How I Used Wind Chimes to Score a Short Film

In order to make it feel less foreign, because this is like a piano is a very traditional instrument, like I said, I wanted to use those bells as the kind of the glue for this cue. So what I did was I recorded the bell sound and I had it play the melody. So we have a couple little bell things going on here.
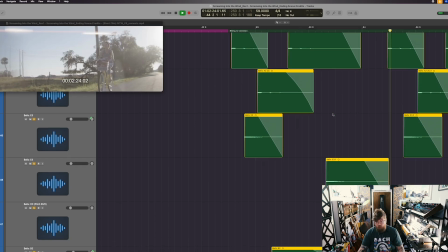518s
And I EQ'd all of them and put a reverb through them.
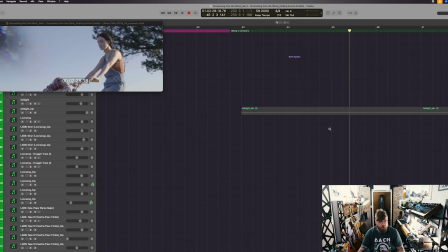523s
With the piano and the bells are just mirroring each other. I recorded so many takes of different ways of playing the bells. I played them with hammers, I played them with mallets, I played them with a bow, I played them so many different ways.
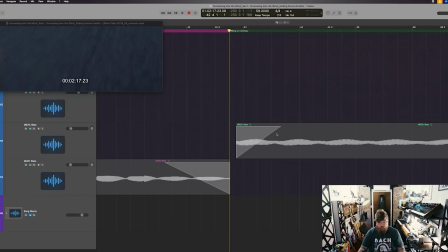540s
And the last was this one.
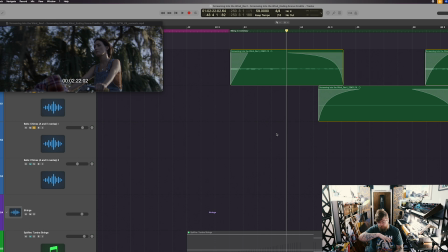542s
So I would play a chord, like I'd strike all these things, and then I'd let them, after they've struck for a while, the overtones would just play. And so I would just record those overtones.
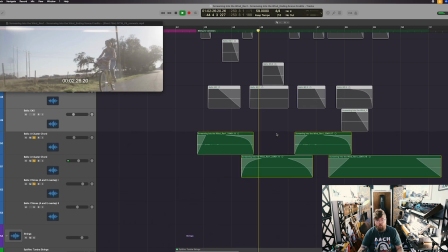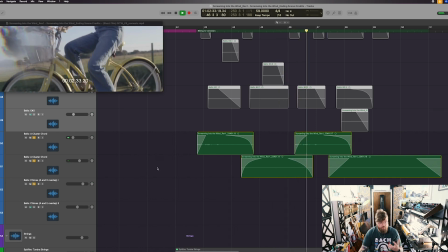559s
So it just adds a nice little textural sound to the overall cue. And so in context with those, I also have some string parts.
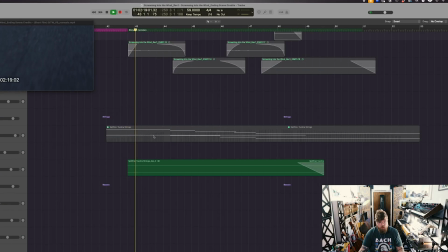576s
I used the Spitfire Tundra. And then here's the MIDI data for that.
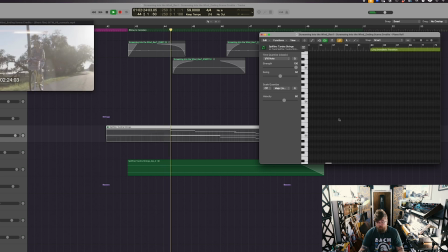581s
I bounced it down. So we're not hearing it.
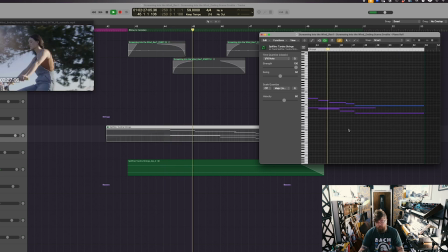586s
We're hearing the bounced version.
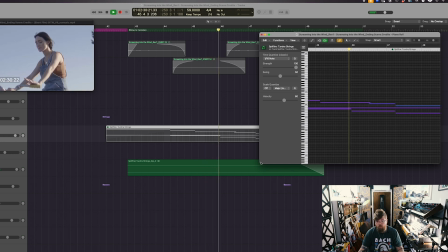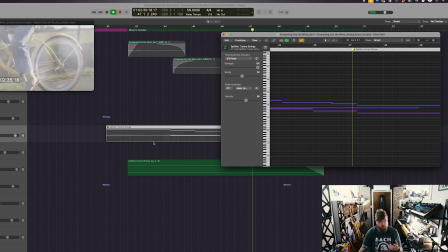594s
But it's just kind of providing some harmony to this cue.
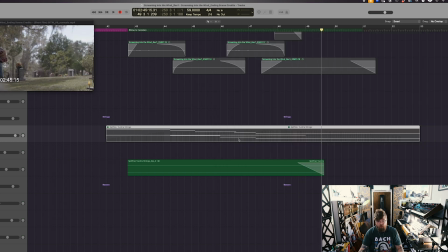601s
And if you notice, it doesn't resolve. I like to leave a lot of tension in my music because that's the drama, right?
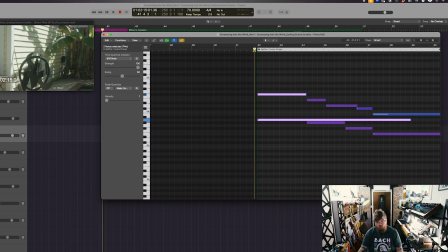610s
The first thing we have is we have this inversion in the chord, which is the 4 chord with the 5 and the bass.
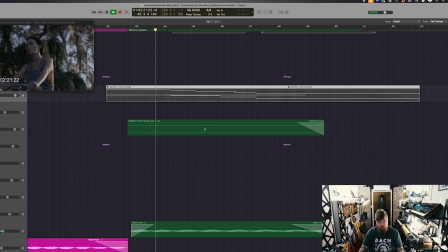616s
And I'm gonna throw the bass in here as well so we can hear we have the foundation.
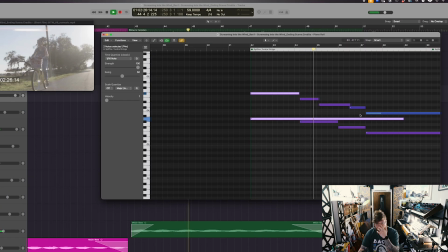And if you notice right here, we got on the 5.
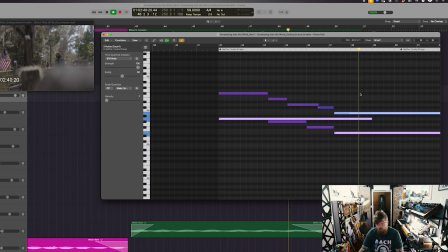And we end on this 5 chord with the suspension. We don't go to the 1. Just like I said, just some added drama to the scene. And so altogether, those parts sound like this.
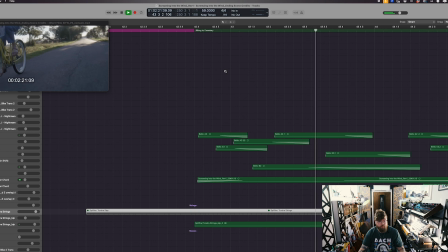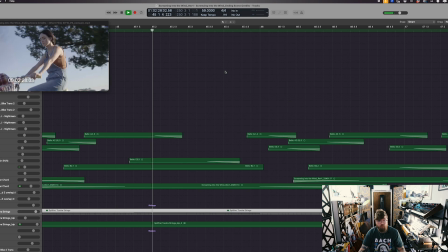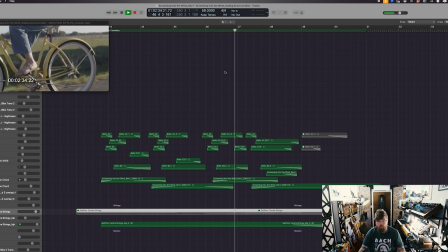See how it doesn't resolve? And we have the bell overtones that kind of have this cluster of A with a B going on. So it's like kind of resolving, but it's got the second over top of it. It's just a nice little feel.
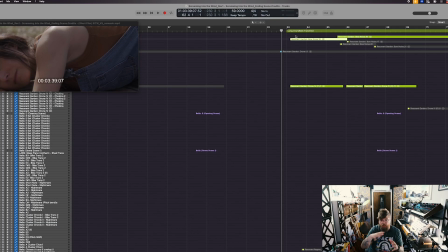690s
And so for the last scene, there's it's the crux of the first act. And we're sitting here with this woman as she's processing this.
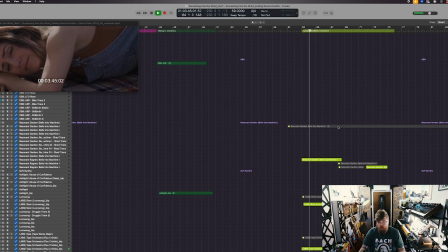699s
Similar instrumentation as the previous cue. I have the Resonant Garden playing these kind of textural things going on.
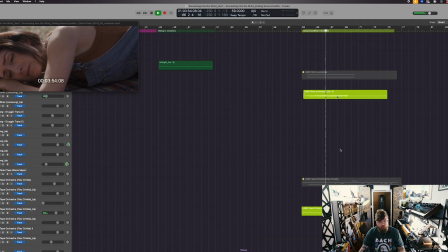711s
And this sound from a lab.
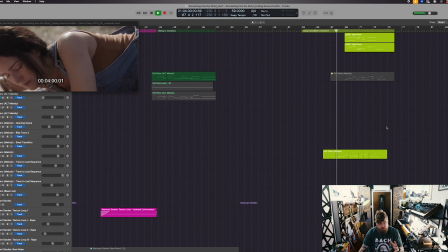716s
And then we have this moment where it kind of breaks free.